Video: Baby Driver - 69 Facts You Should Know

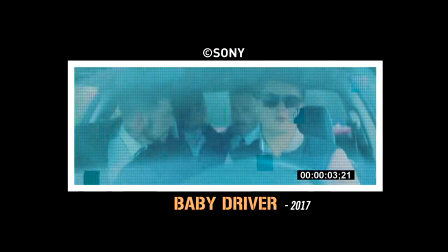679s
Wright didn't want to shoot leafy woody Atlanta because a leafy freeway makes you feel like
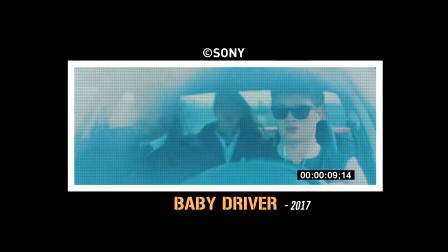685s
the characters have gotten away or looks too much like smokey and bandits in the country.
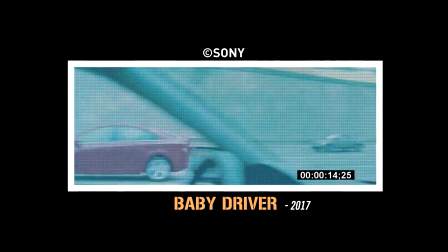691s
So for almost the entirety of the movie, they shot in urban areas.
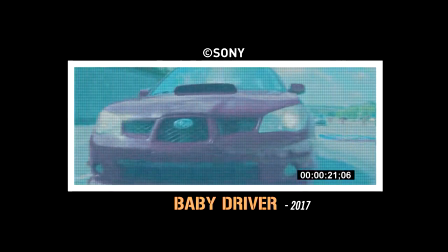696s
The state of Georgia offered to shut down rural freeways for their use, but Wright wanted to shoot in the heart of the city.
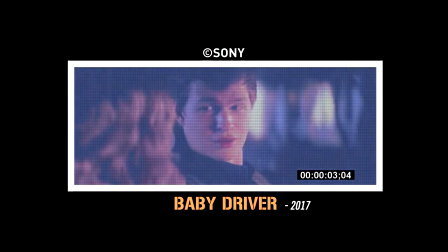708s
They did four days of reshoots after two test screenings.
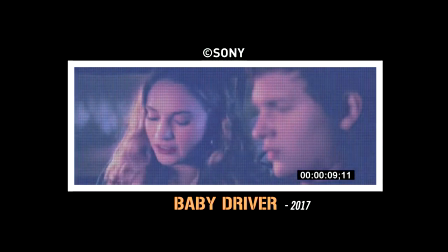712s
The scene in the car between Baby and Debra when they kiss after Doc confronts Baby was a reshoot and wasn't shot by Bill Pope.
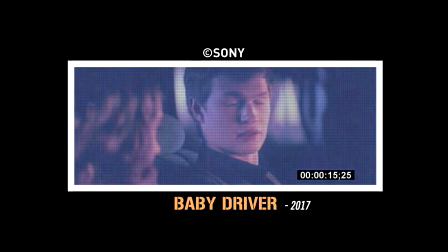721s
Ken Sang shot it instead because Pope was unavailable.
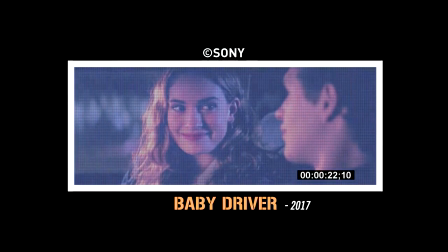725s
Audiences wanted to use a bit more between Baby and Debra before Debra makes the decision to live with Baby. but during the filming of
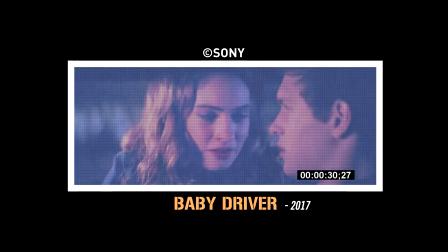733s
the shot of them kissing they had overrun on the location by an hour so the police were yelling off screen to tell them to wrap it up.
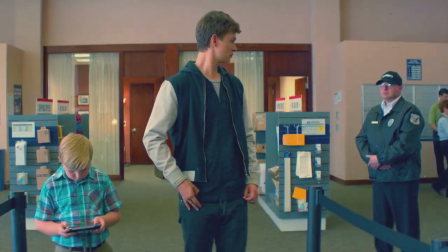745s
The scene with baby and dog's nephew came from an interview Wright did with an ex-con who
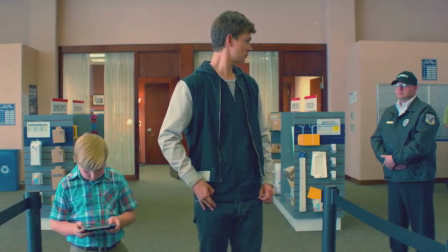751s
said he would take a son or a nephew with him to case banks so he seemed less suspicious.
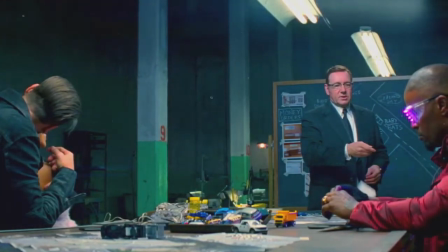760s
Jamie Foxx had a habit of watching takes back on the monitors next to Wright,
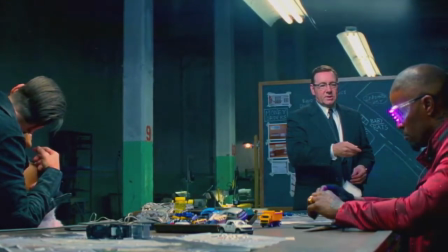766s
and when it would be a shot of Jon Hamm, Foxx would turn to Wright and say, he handsome.
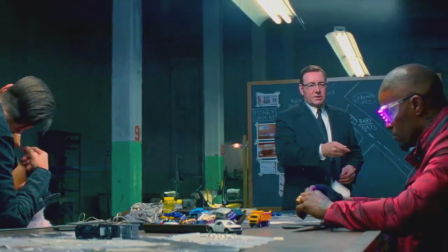772s
So the line got added into the movie.
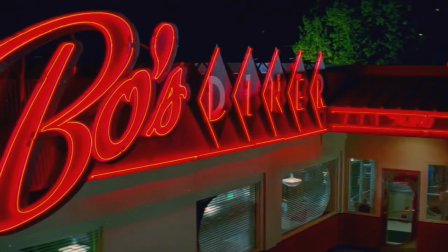778s
According to Edgar Wright, many people thought that the diner set was a real restaurant,
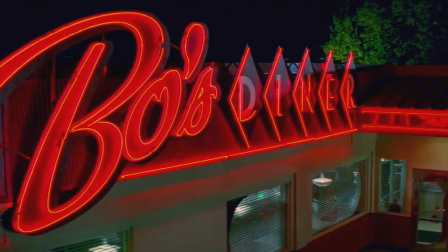783s
and occasionally groups would enter and sit down to have lunch.
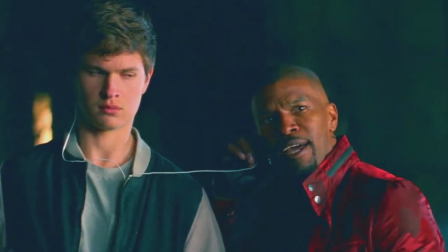790s
The tequila scene took three days to shoot and one extra day of second unit,
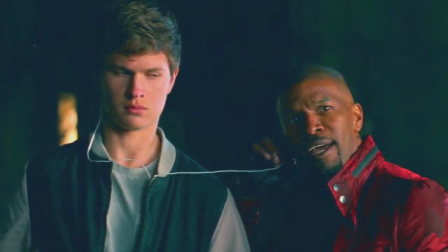796s
which Wright shot with stunt coordinator Darren Prescott.
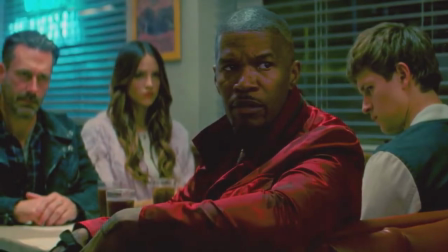803s
There were also inserts in the diner scene of Jon Hamm holding his fork like he is going to stab Jamie Foxx's character,
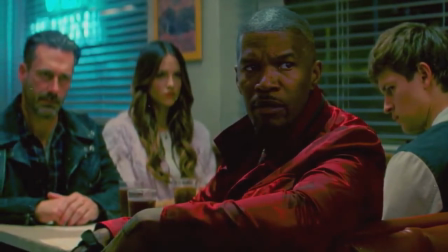811s
but Wright felt it was complicating the scene too much, but you can still see Hamm holding his fork in the wide shot.
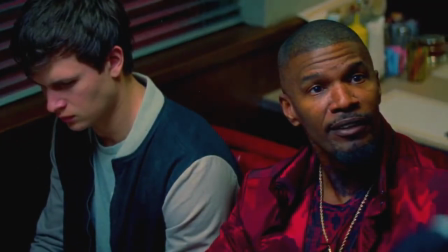821s
in the editing room the diner scene ran on for about 90 seconds
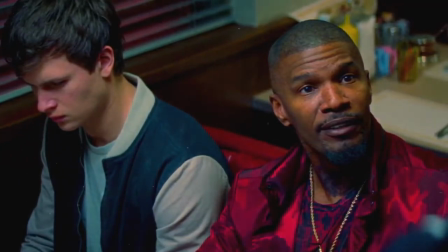826s
longer than the song that was intended for the scene something is wrong with
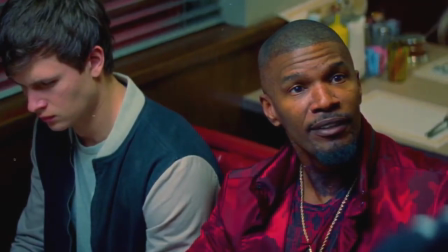832s
my baby so right hit the genius button on his itunes on that song and
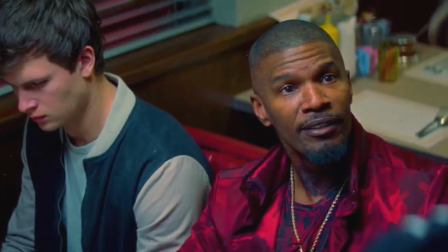837s
found every little bit hurts which they added to the scene so music
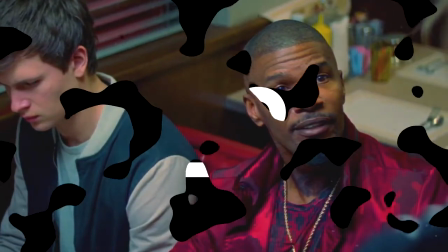842s
would play throughout the
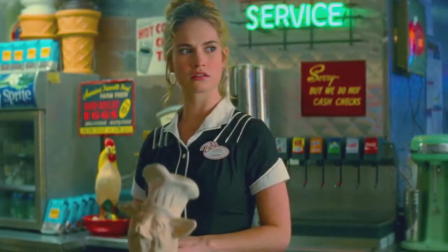847s
short scene of debra being stood up at the diner wasn't in the script But Wright improvised it during production
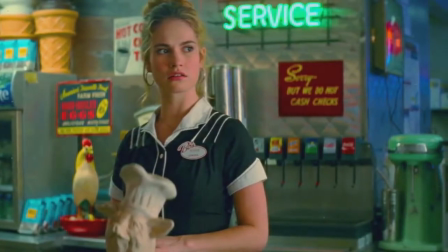854s
when he realized the audience would need to know what Deborah was up to at this point in the story.
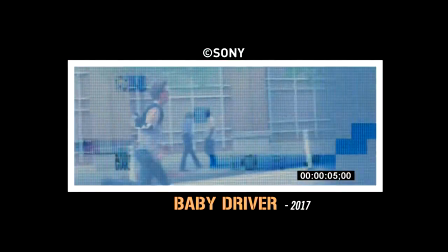864s
In shooting the footchase, Wright says first unit and second unit were sometimes shooting simultaneously in the same area.
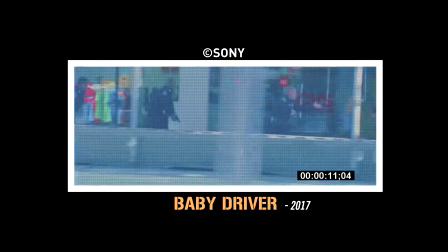872s
Since Ansel Elgort is 21 and 6 feet 4 inches,
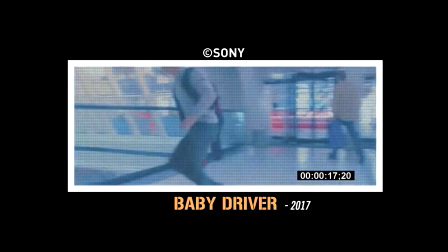877s
Bill Pope says he had to trade off grips to keep up with him with the camera while he was running right
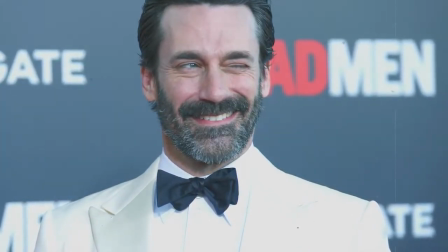886s
first met john ham when ham first hosted snl at the after party he wrote the character of party for him at that
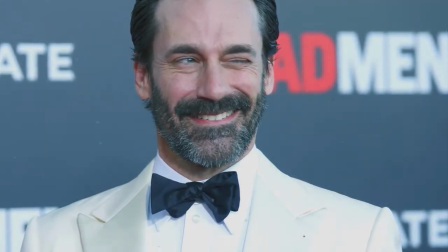894s
time